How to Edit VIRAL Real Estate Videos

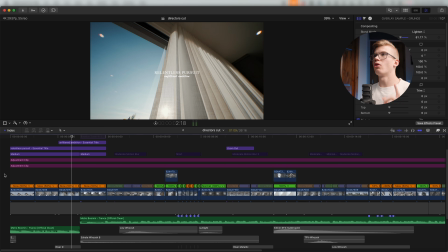(4:07)
So that really helps with visual flow and cohesiveness. They're all moving in the same direction. They have a pretty similar angle, or I guess composition, I should say, right?
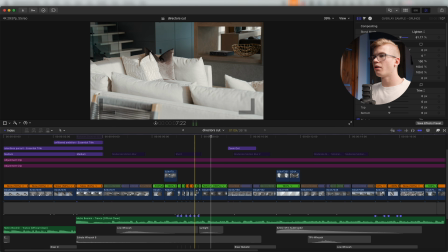(4:18)
And then we cut into a push in, all right? And then these clips right here, they're all detail shots, but look at this.
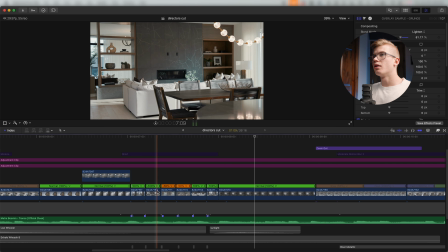(4:26)
They're all moving in the same direction.
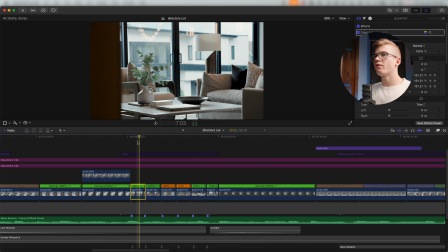(4:29)
They're all moving in the same direction, and they all have a slight keyframe from about 103% to 100%.
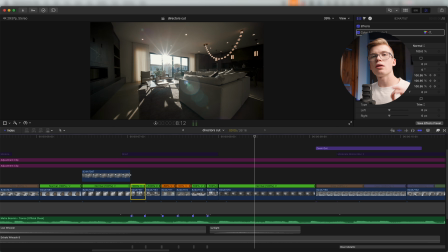(4:37)
So very subtle, but that helps so much with the visual flow, especially in fast montages.
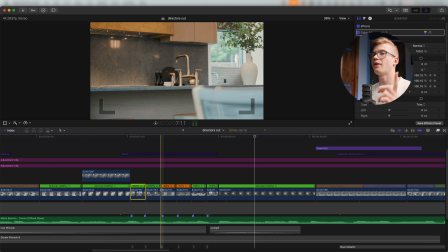(4:44)
It feels a lot more cohesive. It's also easier to comprehend if everything is moving and if everything's moving in the same direction, right?
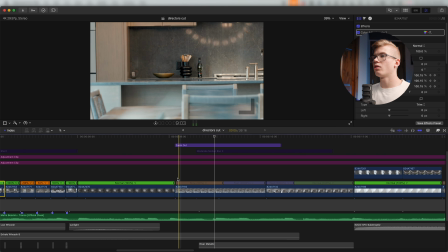(4:53)
Then we go here, we've got the zoom out, and then we ramp,
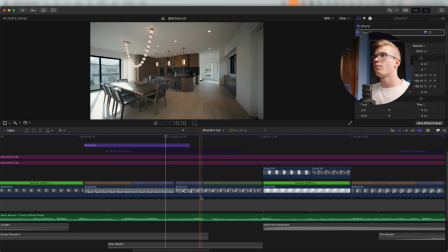(4:58)
And this actually makes sense because it's not a push in, but we're ramping kind of into the same direction that this shot ends up curving.
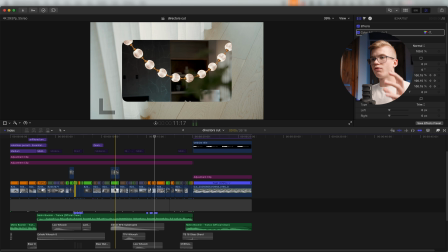(5:08)
That's flow. That is your explicit, your visual flow, and the audio flow of the music.
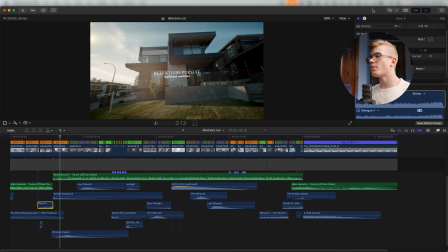(5:15)
The next thing I want to cover from this video is going to be the sound design. So the sound design, I really went crazy on the sound design here because, and I'm going to play this for you in a second, you could actually watch this whole video without the music,
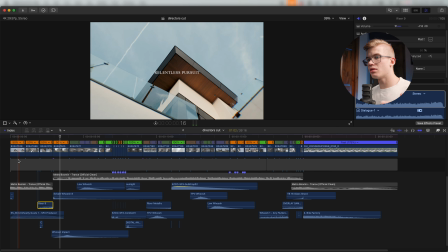(5:27)
just the sound effects, and still, I would say it's relatively engaging. So I'm going to play this video for you with only the sound design, and then I'll break it down.
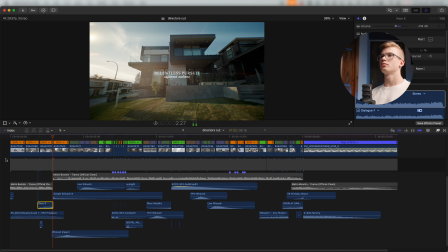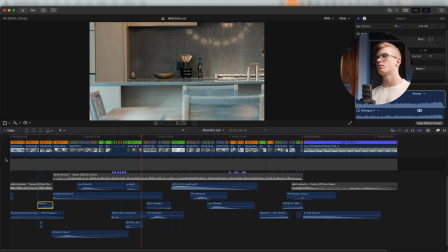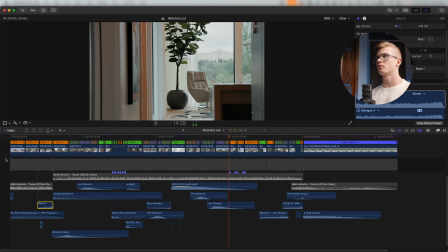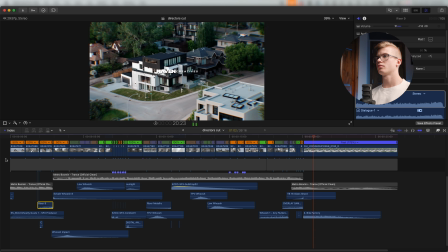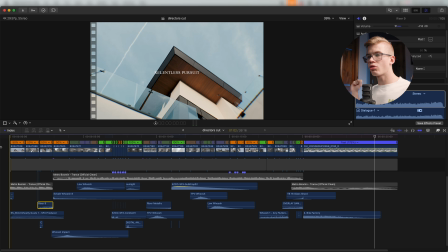(6:02)
Every single sound effect here, this is very intentional. I didn't just throw stuff and like see what works and just layer random effects. I'm gonna break this down for you, start to finish, top to bottom, whatever, and show you like each sound design, each sound effect is very intentional.
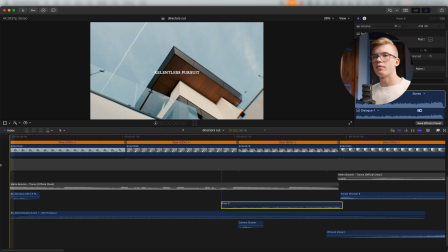(6:17)
So let's get into it. First things we're gonna start off with. Little camera focus beep. The only reason it's there is to be an audio hook. Now, obviously it's mixed in with the music, but that's what it serves. That's the purpose it serves. Just a little thing to grab your attention.
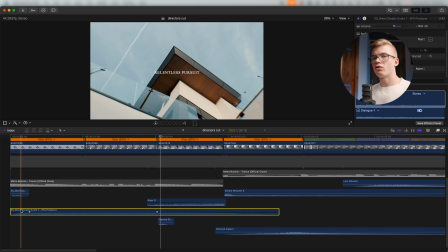(6:36)
I also have a sound, or a windly ghostly gust is what it's called.
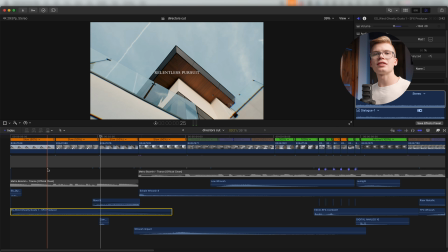(6:41)
It's just kind of a wind gust sound effect. Usually I add those over exterior shots, but then I just extended it out over kind of the intro shots. I was like, hey, this actually sounds pretty good. So I just left it in there and faded it out at the end. And then we have this riser here.
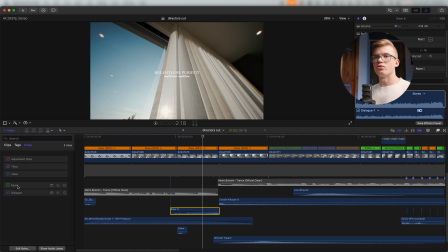(6:59)
Now, on its own, if we were to actually bring the music in, let's listen to why it's there.
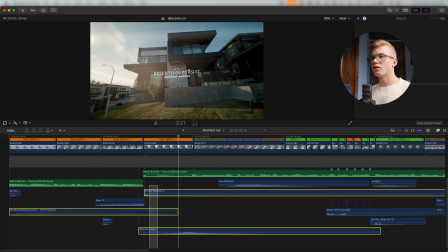(7:07)
Right, so if we were to take the sound effects out,
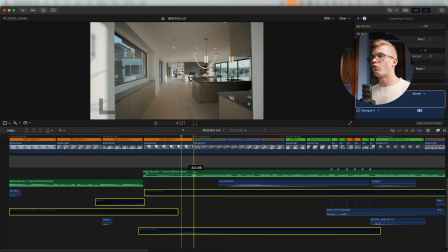(7:13)
there's this little break before we get into the drop. We've got the heavy,
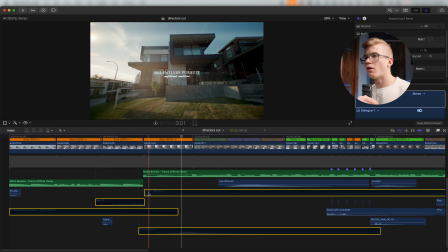(7:18)
bassy sub drums or whatever, and then we just drop out for like 2 beats before we get into the drop, right?
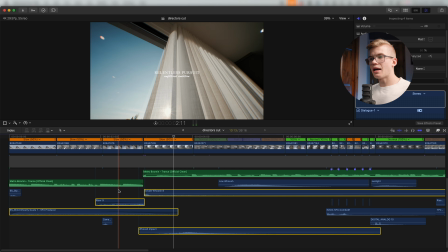(7:26)
Cuts out. So I wanted to have some sound effects there to elevate that transition. So we're going to have the riser to build in,
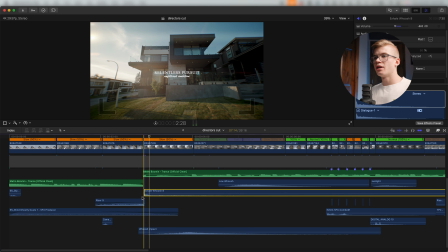(7:36)
and then this exhale whoosh is there to release that tension and kind of emphasize that break. So if we were to take the music out,
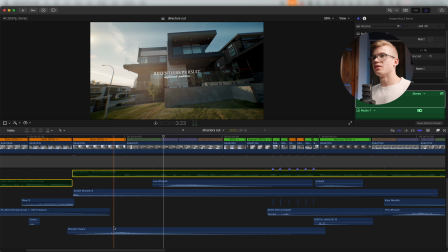(7:52)
we have this whoosh impact here that comes in because now the music comes in,
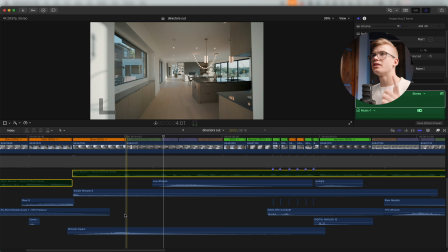(7:57)
we hit the drop, and I wanted something to really emphasize that. Again, the sound effects are here to elevate, to emphasize the music.
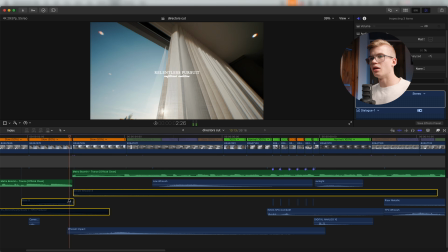(8:06)
So if we listen to this, how this drop comes in, right?